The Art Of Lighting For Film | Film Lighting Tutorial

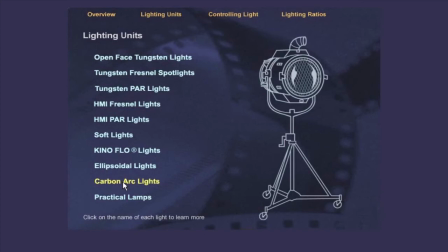[12:38]
They're used today only when the unique quality of their light is needed, for example, to simulate hard sunlight. A practical lamp is any lamp actually photographed in the scene.
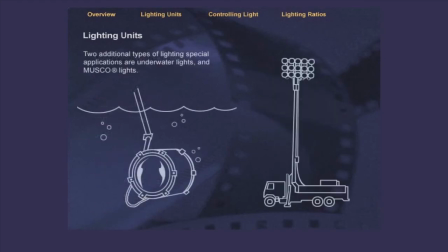[12:48]
Two additional types of lighting special applications are underwater lights and Musco lights. Underwater lighting systems are sealed, watertight units that include a sensing device and shutdown mechanism in case of electrical faults. They must also be able to withstand the thermal stress on the glass that comes into contact with water.
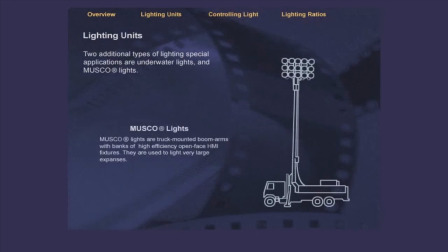[13:08]
Musco lights are truck-mounted boom arms with banks of high-efficiency, open-face HMI fixtures.
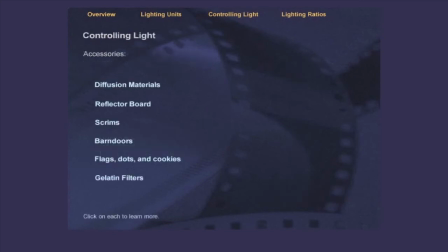[13:14]
They're used to light very large expanses. There are many accessories which the lighting crew can use to control light creatively.
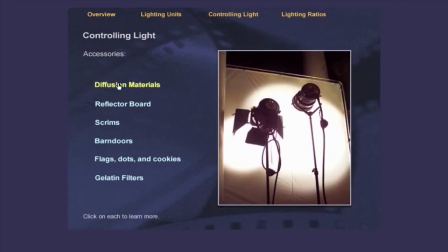[13:21]
Click on each to learn more about them. Using a diffusion material in front of the light source can make the light softer. Generally, the denser the diffusion, the greater the light scattering properties. Reflector board is positioned to bounce light where it is needed.
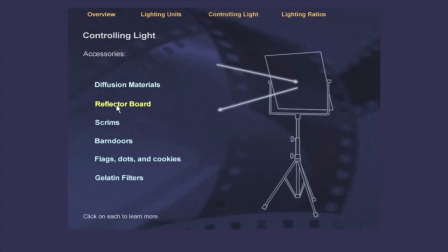[13:36]
Foam core is a type of reflector board.
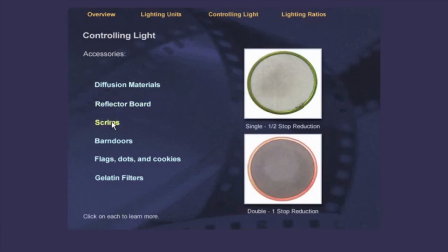[13:39]
Scrims, usually made of metal mesh, can be used between the light and the subject to reduce the intensity of the light. A single scrim cuts the light by half a stop. A double cuts light by a full stop.
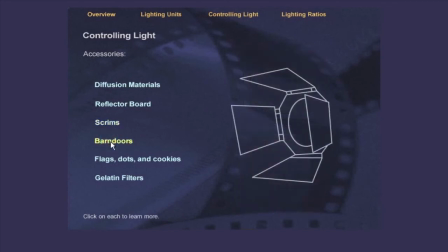[13:54]
Barn doors on the light sources control the pattern of the light. They can be used to prevent unwanted shadows or to create shadows where we want them. They offer greater control in the flood position of the lighting unit.
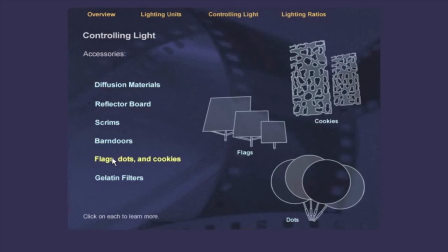[14:07]
Flags, dots, and cookies in a variety of shapes and sizes are used to create shadow patterns. Gelatin filters, or gels, are mounted in front of lights and are used to adjust color. For example, orange CTO gels warm up daylight-balanced sources.
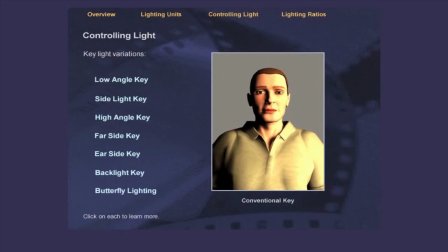[14:24]
The key to mood and character lighting is the angle of the main light. Changing the position of this light provides many creative options. Conventional key is usually 30 to 45 degrees to the side and above the subject. Click on each key light variation to see the difference.
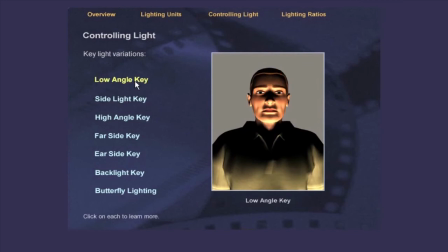[14:44]
Low-angle key light from below the chin can give the mysterious Frankenstein look.
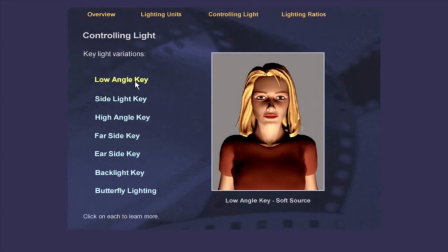[14:49]
Or if a soft source is used, it can create a very beautiful, sensual appearance.
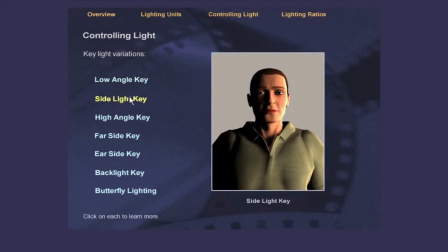[14:55]
Sidelight key, at 90 degrees, lights the subject from only one side to create stark and dramatic effects. This is sometimes known as hatchet light because of its stark quality. Side light can also be soft and very natural looking.
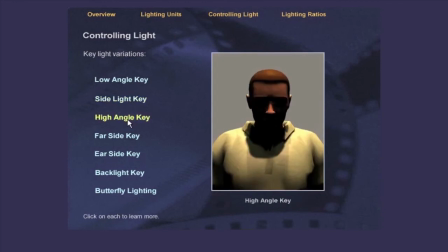[15:11]
High-angle key, or top light, can be dreary or moody when the subject looks downward, or spiritual when the subject looks upward.
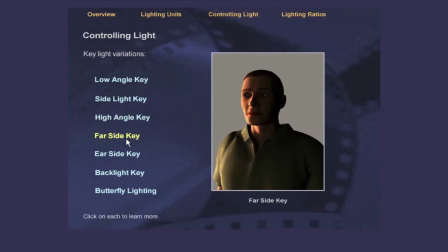[15:19]
Far-side key, or Rembrandt lighting, has the main light set to the far side of the subject's nose, beyond the far eye. This leaves the rest of the face in shadow.
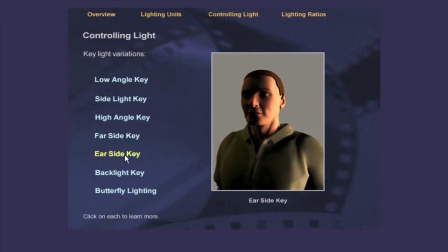[15:30]
Ear-side key, or broad lighting, has the key from the camera side of the face, the ear side, leaving the front of the face in partial shadow.
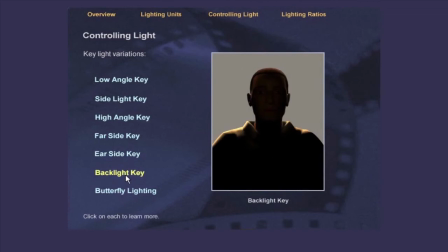[15:39]
Backlight key can seem mysterious, otherworldly, romantic, or threatening.
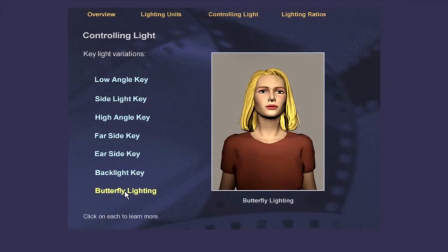[15:45]
A high angle and frontal direction of the key light creates a characteristic butterfly shadow under the subject's nose. This style minimizes wrinkles, double chins, and large noses while emphasizing cheekbones. This is typical Hollywood glamour lighting. Changing the position of the backlight also provides creative options.
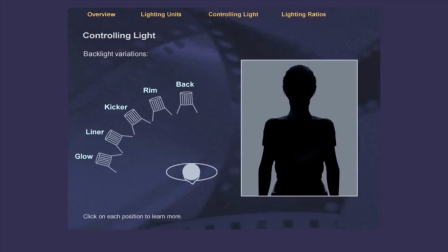[16:06]
As you'll recall, the main purpose of any type of backlighting is to create separation between the main subject and the background. Click on each position to see more. True backlight is positioned directly behind the subject, giving an edge of light on top and both sides of the subject's head.
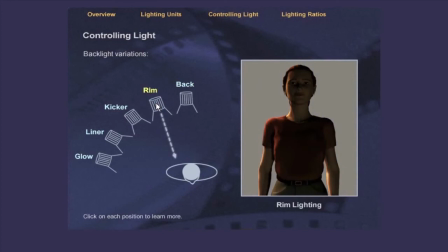[16:26]
Rim lighting is positioned behind the subject and slightly to the left or right. This provides a thin rim of light to the subject on one side of the face. Kicker lighting creates a sheen on the cheek as seen from the camera angle. It is sometimes used on the dark side of the face instead of fill light.